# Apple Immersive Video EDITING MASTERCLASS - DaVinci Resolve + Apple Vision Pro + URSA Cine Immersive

My first task is to create an assembly edit. It's good to have a plan. While the majority of the edit will follow our adventure in chronological order, we want to start with a bang, and sitting on a train just isn't that compelling.
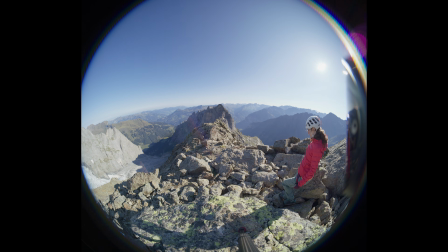8:33 So we'll start with some stunning mountain visuals before heading back to the beginning.
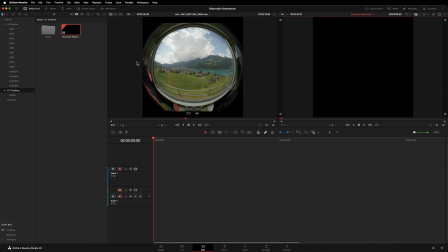8:38 Even though we have fast storage and a powerful computer, you will often see us editing with proxies.
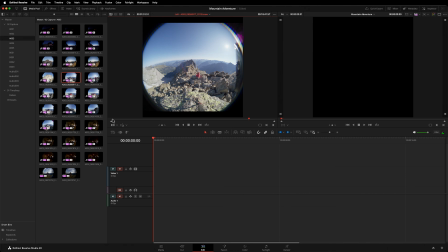8:43 Here's the clips I'm looking for. I'll load a clip into the source viewer, preview it, create in and out points, and insert it into the timeline.
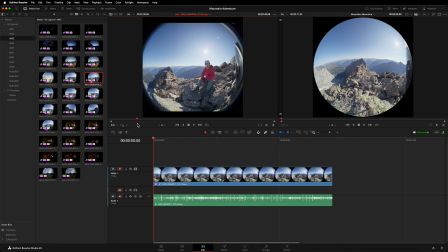8:54 Let's repeat that with the next shot where I'm sitting and enjoying the view. Just like normal 2D editing, I'm cutting on action for continuity. From a technical standpoint, editing immersive is much like editing any other media. Moving forward, we're going to focus on parts of the process that do differ. I will continue to go through my rushes, shot by shot, adding clips to the timeline, building out a story. As you go, remember, immersive stories tend to have longer shots with less edits. My edits are around 10 seconds each, give or take. A similar rule of thumb might help you as you make your initial assembly.
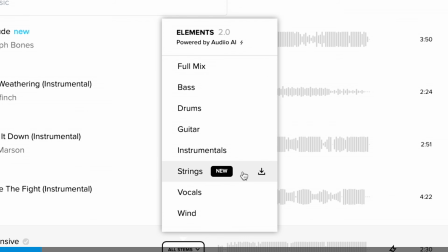9:35 This video is sponsored by Audiio, where you can get high-quality, royalty-free music for just $200 a year.
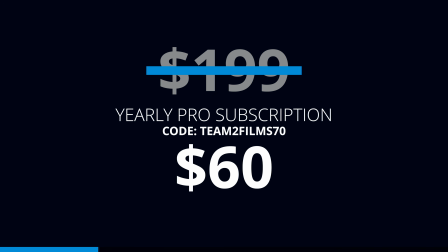9:43 But with our discount code, you can get your first year for just $60. We've been planning the music since before we started shooting.
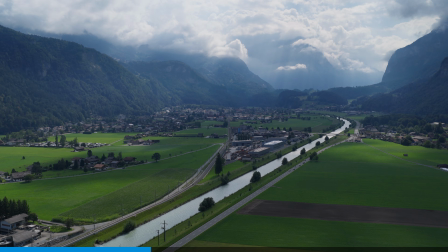9:50 It's common to take inspiration from commercial tracks. If this project had a larger budget, we could license those songs.
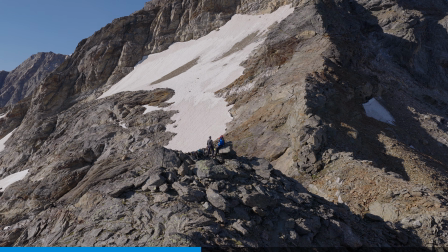9:57 But an important objective for us was to show how stunning immersive productions can be produced with a small budget.
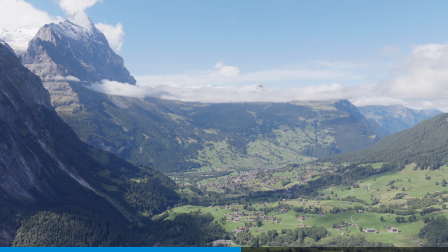10:03 All of that time that we've spent listening to commercial music isn't a waste.
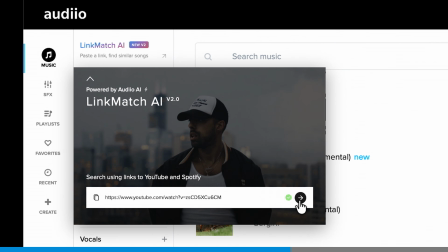10:07 We can feed those songs into Audio's Link Match AI, and it will find songs in its own library with a similar energy and genre.
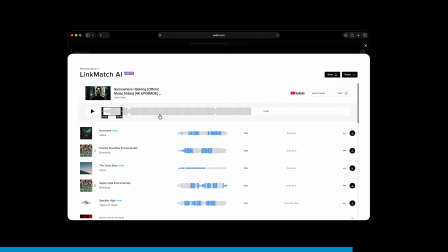10:16 Version 2 has brought many improvements, including the ability to select a specific portion of a song to match against. Give Audiio a try. At just $60 for an entire year, you don't have anything to lose. There's a link and discount code in the description. I'm integrating 2D footage into this edit.
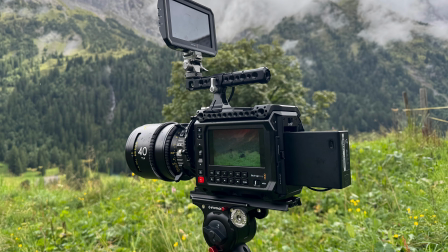10:37 This comes from the Mavic M4 Pro and the Pixis 6K. To keep organized, I shall place the 2D material in its own track.
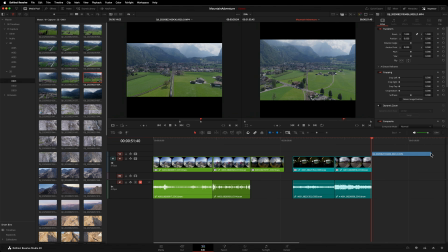10:45 When I place a 2D clip, it will be scaled to fill the entire 180-degree immersive field of view. That's because project scaling settings are set to fit. Those 2D shots will also appear distorted when viewed in headset. That's because immersive edits are delivered in lens space. The 2D material is presently rectilinear, but will be unwrapped as if it was in lens space.
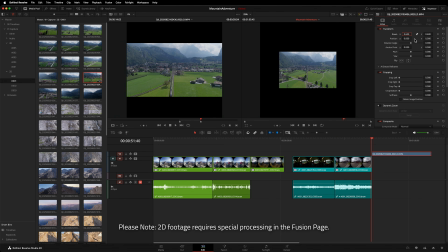11:08 For the time being, I will scale these clips down so they're not as intense in the early preview renders. In a future video, we will explain how to process 2D material in the Fusion page.
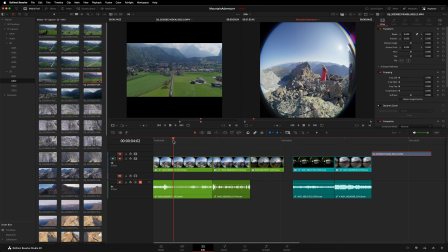11:22 Back to the immersive shots. Finally, depending on how the camera was set up, there might be immersive-specific settings we need to configure and resolve.
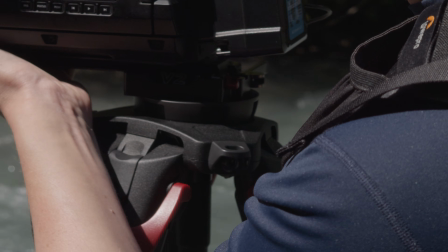11:30 Most of the time, when shooting,
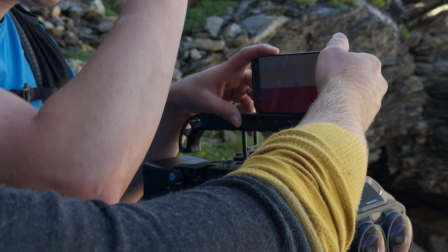11:32 the camera is kept perfectly level so that the audience's in-headset orientation matches the camera's real-world orientation.
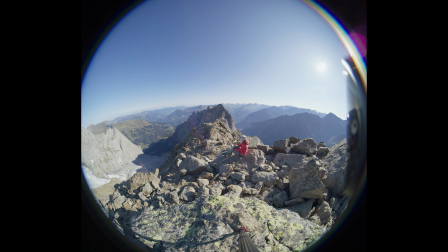11:40 In this shot, as we're at the top of the mountain, everything interesting is below us. There's nothing in the sky to look at. So Leon tilted the camera down specifically by 15 degrees. To give more field of view when the audience looks down.
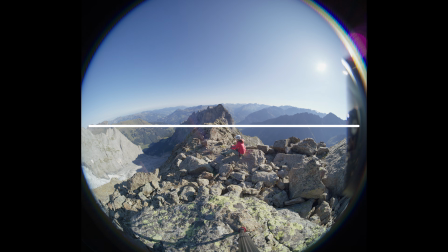11:54 You can tell the camera is tilted because the horizon in the image is distorted and doesn't run through the center of the image. If left uncorrected, this might disorientate the viewer, as the horizon would appear unnaturally high in the headset.
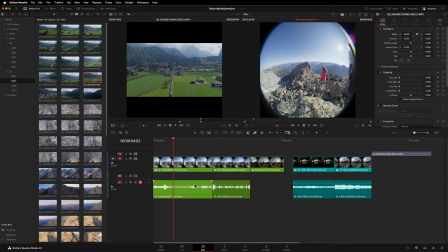12:08 The fix is simple. Head to the color page, into the 3D tab.
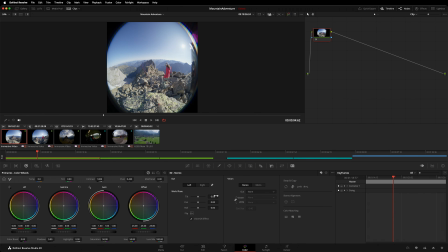12:13 Leon tilted the camera down 15 degrees. I can enter that offset in the tilt property. Notice that Vision OS effect is checked. This adjustment is not going to get baked into the image.
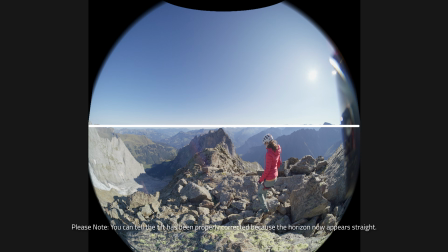12:25 It will be sent to the Vision Pro as metadata.